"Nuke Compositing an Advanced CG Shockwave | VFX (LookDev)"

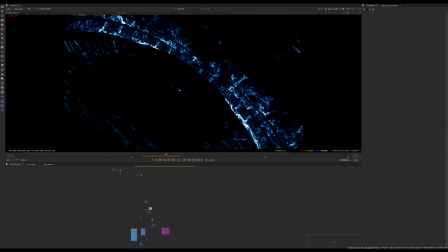And if you look at the final comp,
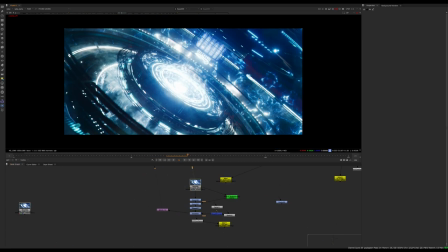go back to the final comp, you can see it gives it that quality of, it feels like something is truly kind of traveling along the surface.
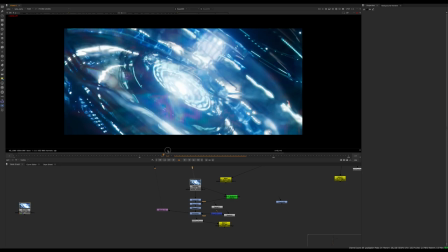So even though it's split into two elements, it looks like one whole event that's happening together.
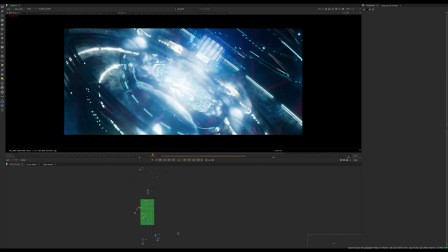And so let me just go back to that.
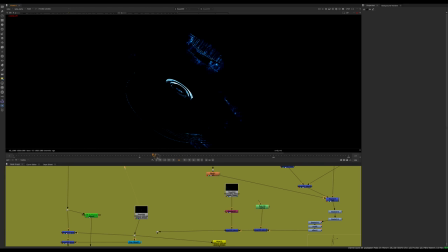So I guess I'll explain the contact point first, just because I'm already at this part of the script. So essentially what this is we have this element from the pack, from the library, and you can notice that it's actually a circle, and that's not going to work for our situation.
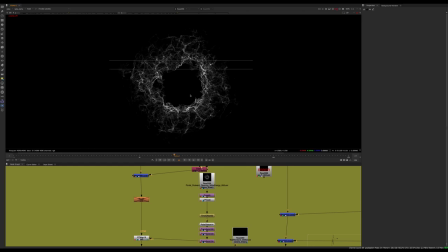But one thing with this library is that they're 4K. So you can basically bend them, you can warp them, and you're gonna maintain a certain level of sharpness, and you can kind of rewrap them onto geometries in different ways. So in this case, we have a circular kind of portal, which could be used for a multitude of things.
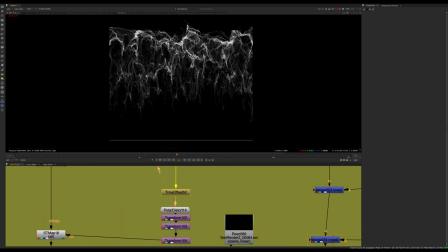But in this case, I unwrapped it into a straight kind of linear pattern. So we have a node here called PolarDistort. This is from Nukepedia. You can do the same thing with a spherical transform node. I just don't like messing around with all the settings here. There's a bunch of stuff you have to memorize, and I'm a little bit lazy with that.
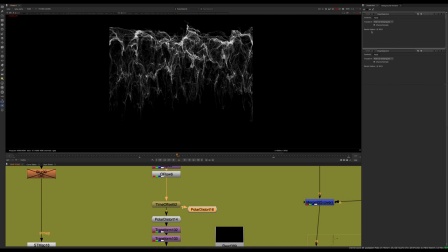So I just keep the PolarDistort, chuck it on whenever I need to unwrap or rewrap. So what that does is you can wrap circles into basically straight lines, and that allows us to take this circular pattern, put it into a linear pattern. And what we can do with that is STMAP it to our scene.
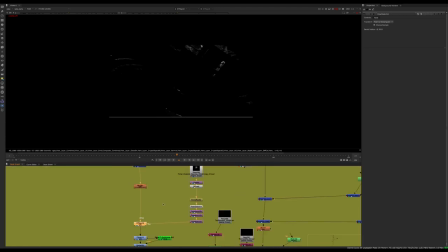So again, the STMAP, I've covered this many times in some other videos, you can go check them out, with UV passes. But basically we have a UV pass for this environment, and we're wrapping this new effect, and as it kind of spreads, if I just like kind of play upward,
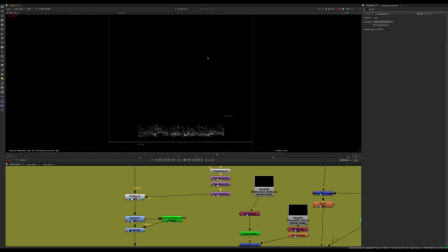this thing will kind of expand across our scene. So we have the pattern STMAP to it, which is going to give us something kind of everywhere in the geometry. So if I just look at the,
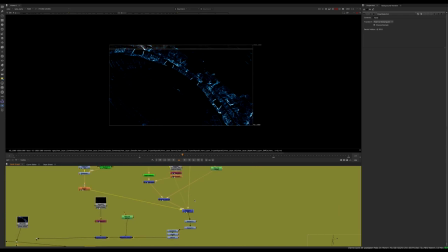and give it a second to load here, we can see that that's kind of wrapped on the whole scene, but we only want this texture to appear where the shockwave is touching.
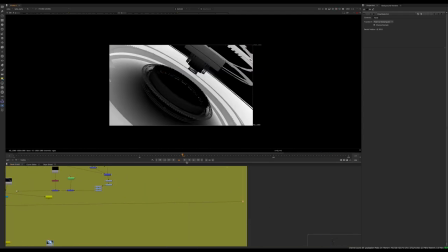So the way I did that was I essentially just used PMATs. So I used the P mask node, again from Nukepedia. You can grab it, I'll just type it in. There's other ones as well, I just use this one. They all do the same thing basically, but yeah, so basically I expand this mat at the same time as the shockwave.
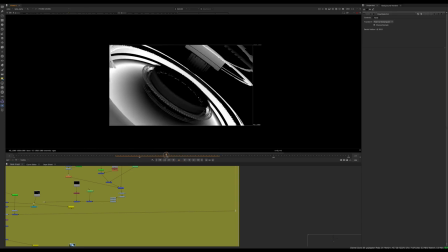So we have this black and white alpha that is gonna reveal our quote unquote kind of contacting energy effect.
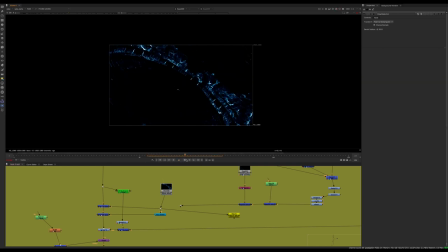So this effect is only going to appear on the edges, and that will just give us that like kind of leading edge of the effect that's spreading.
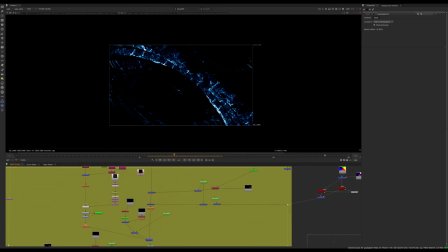So that's basically how that was done. I know that's a quick overview and I'm not covering every single node, but this is a more advanced, I guess, tutorial. So I'm not gonna cover every single node because the videos will just end up being way too long. I'd rather cover the concepts. And if people have a specific question, I can maybe try to answer it.
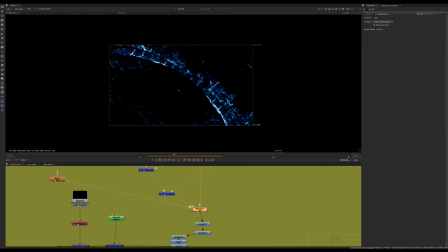But I think covering the concepts and the way to think about approaching a visual effect is actually maybe more useful than just like a specific node.
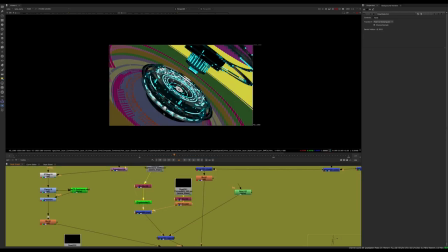And one other thing I can, I guess, mention here, just to point it out, is I did use some crypto mats to
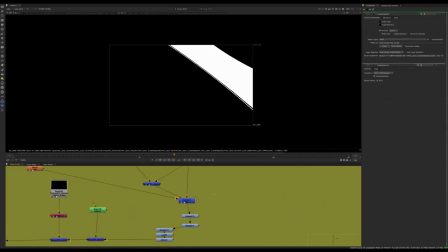isolate certain areas and kind of mix in texture a little bit differently.
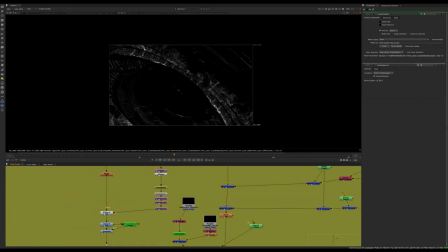And that's because if you just slap on this whole effect with an ST map, the way the UVs are mapped on different pieces of the scene, you know, you might have a little bit of texture that's stretched too far or too big. So what you can do is sort of ST map it differently.
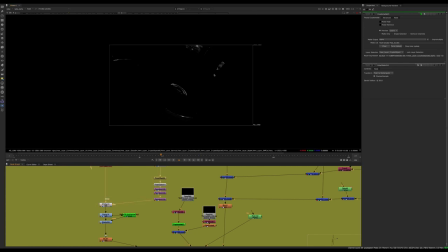So you kind of scale this thing up and down, and then just kind of key mix that between different pieces of the geometry of the scene, if that makes sense.